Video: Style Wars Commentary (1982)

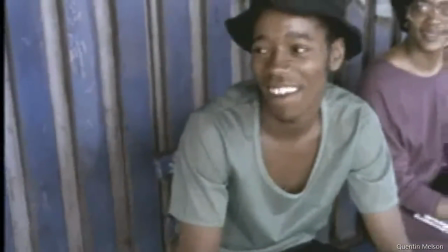We're going to be the fresh extraterrestrial brothers, you know what I'm saying? Extraterrestrial, knowing we're the best, you know what I'm saying?
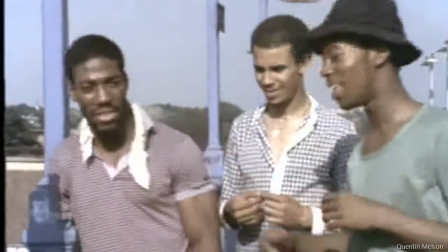It's a Desi Des and a Kase, a D5.
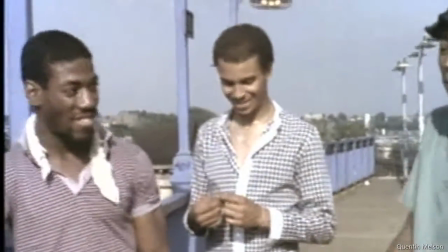We gonna rock the place. And if you're based in the place, you will get disgraced, because we are the crew.
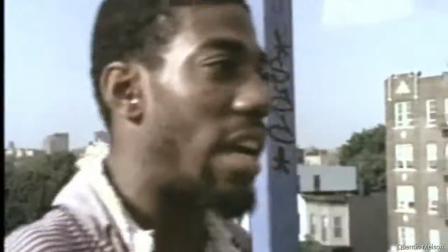We got the place. Rock it in the pocket.
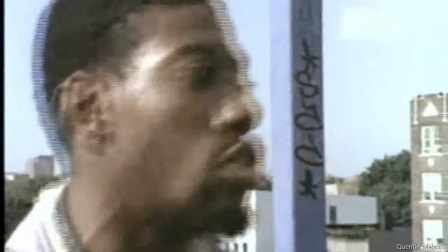There's a term that filmmakers use, which is B-roll, which really comes out of broadcast journalism,
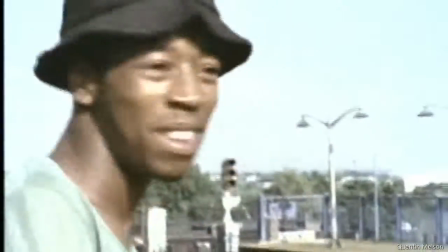which is you get the story and then you know, the cameraman goes around and shoots some visuals, you know,
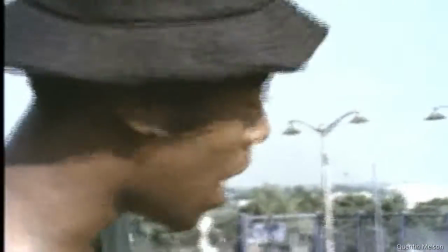to fill in the gaps that have cutaways and stuff like that.
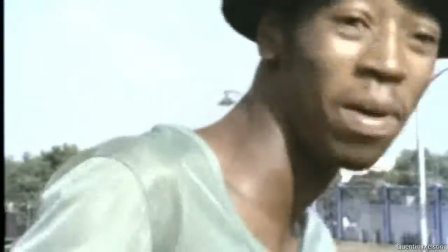And it is infected, I think, and I think that's the right word, the way people think about documentary filmmaking as a process,
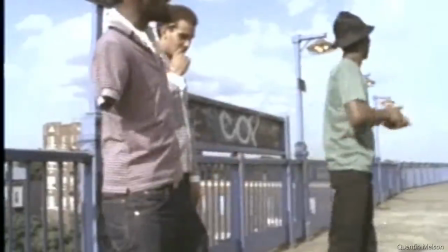which is that the content is one thing and the visuals are something else.
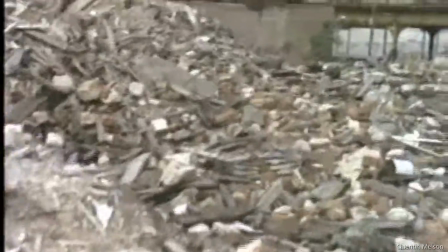And I didn't think about this film this way. I mean, you couldn't. First of all, it's about visual art, so how can you do that?
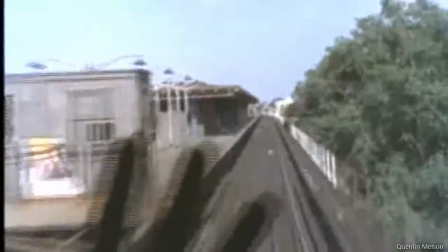But to me, it wasn't about B-roll. It was about capturing the medium
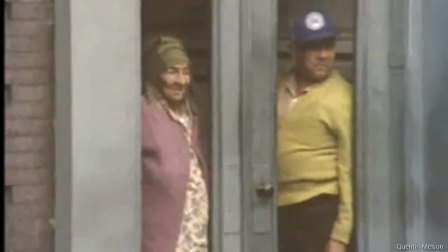as much as if you were talking about canvas or stone or steel or whatever an artist's medium is.
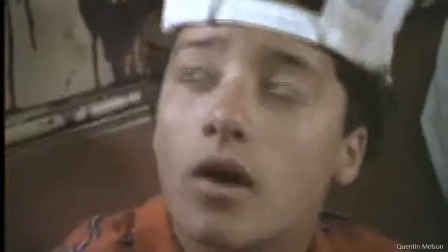and to feel it, to really truly feel it. It was as much the subject as anything else.
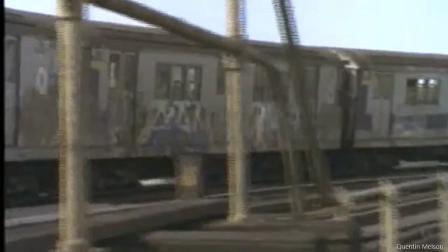It was A-roll all the way, as far as I was concerned.
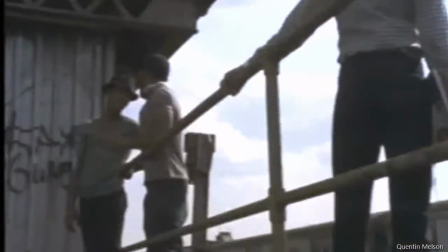I wanted to get this idea that I learned about one generation of graffiti
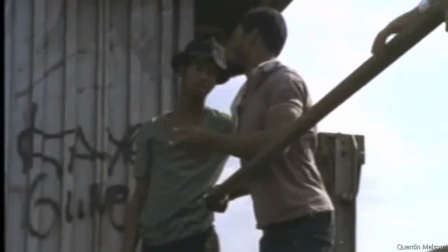writer passing on his knowledge and his skill and his art and his style to another.
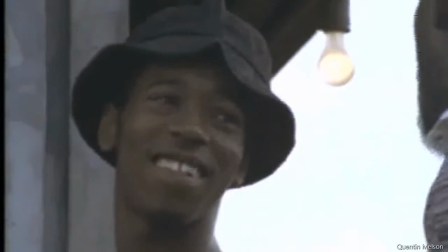But the idea that I had here was that
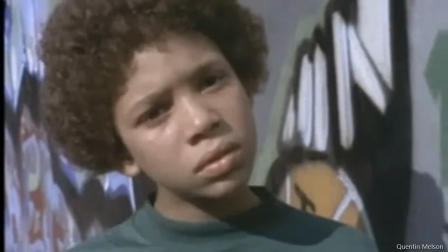Kase and Dez and Trap would essentially represent three generations.
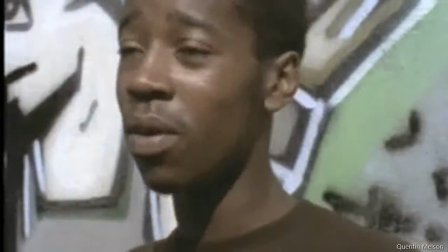Consider a generation to be about 2 years, right, difference between one group of writers and their style to the next.
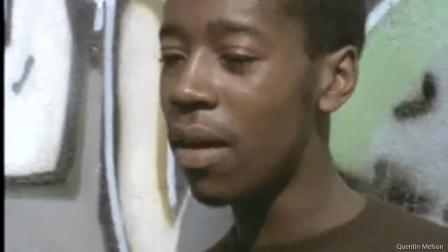I know from his age, he's 14 now, you know, and I'm 16.
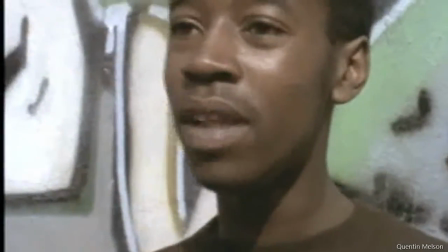By the time he get my age, he'll be like one of the best people out, you know.
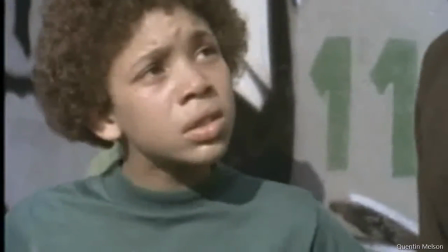And if he continues to go on in the years, he could be another Picasso.
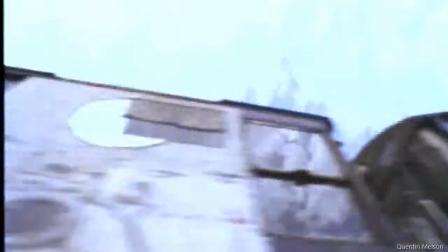Get funky in space.
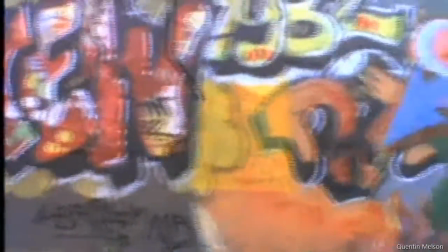This was at the Graffiti Hall of Fame, which was was and still is a center where you can go and see art.
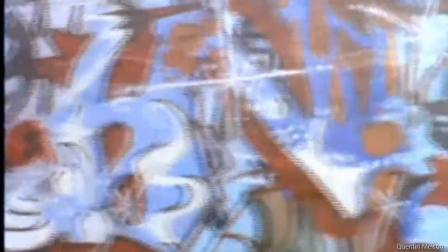It's a schoolyard playground in East 106th and Park Avenue.
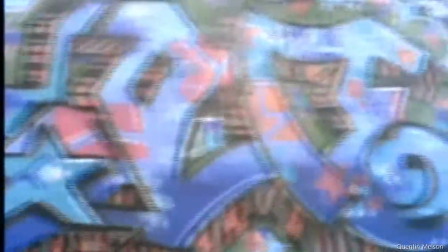Famous all over the world, actually. The Graffiti Hall of Fame.
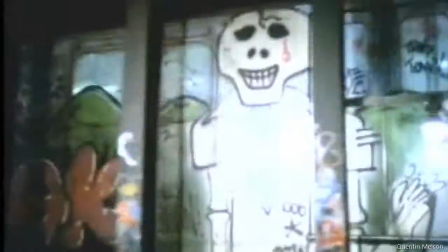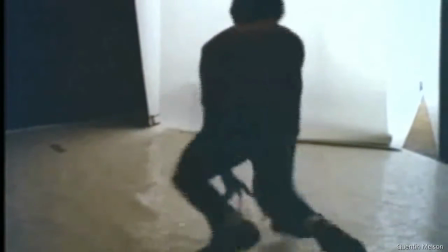The idea of style and competing for the best style is the key to all forms of rocking.
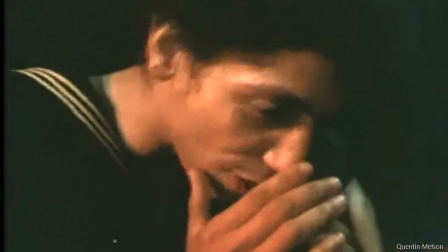For the rap MC, it's rocking the mic. Ramelzy, Crazy Legs.
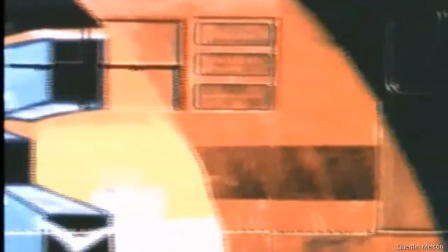Rocking your body and breakdancing. Or for writers, rocking the city with your name on a train.
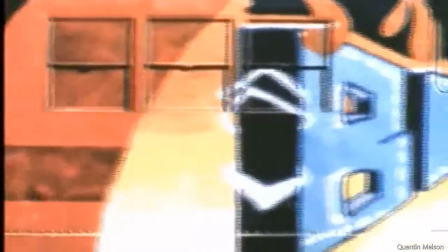Get funky in the place.
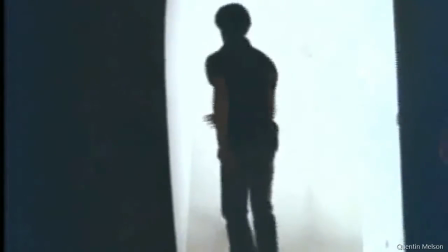Get funky in the place.
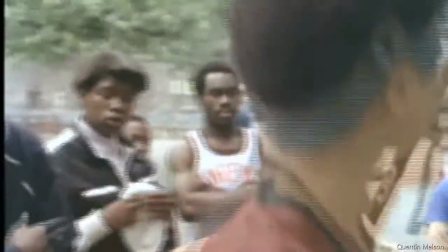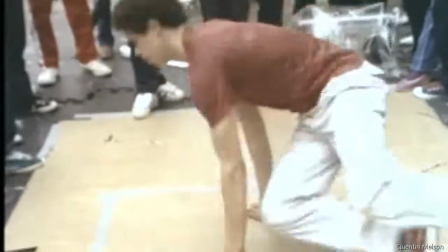This was, I wanted to do something here when I saw this footage. And after I saw the footage that we shot at the kitchen of Crazy Legs' performance,
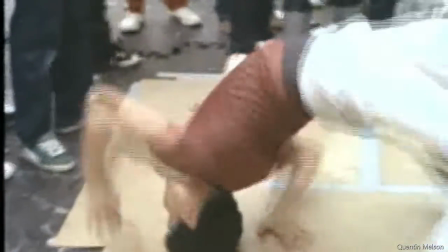which is I wanted to see the extent to which his moves were plotted and repeatable.
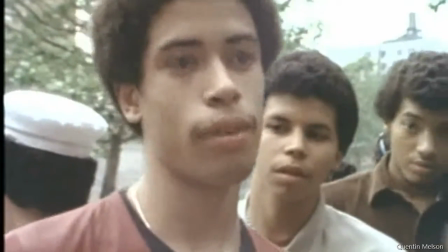Because I had spent some time with a dance group that had some Rocksteady crew members in it.
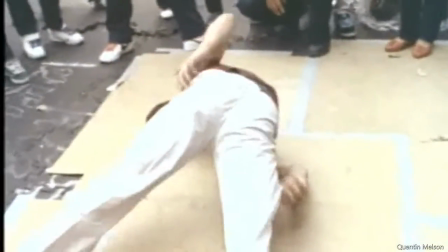And the director of this dance group, Julie Frad, kept trying to get them to hit marks. And they were having difficulty hitting marks.
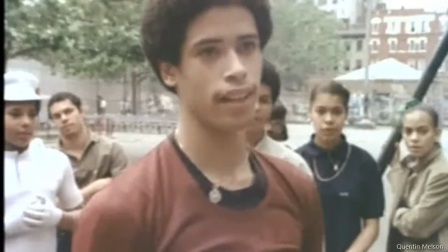But I had this theory that they had their own internal sense of marks that had nothing to do with what anybody else would tell them in terms of choreography.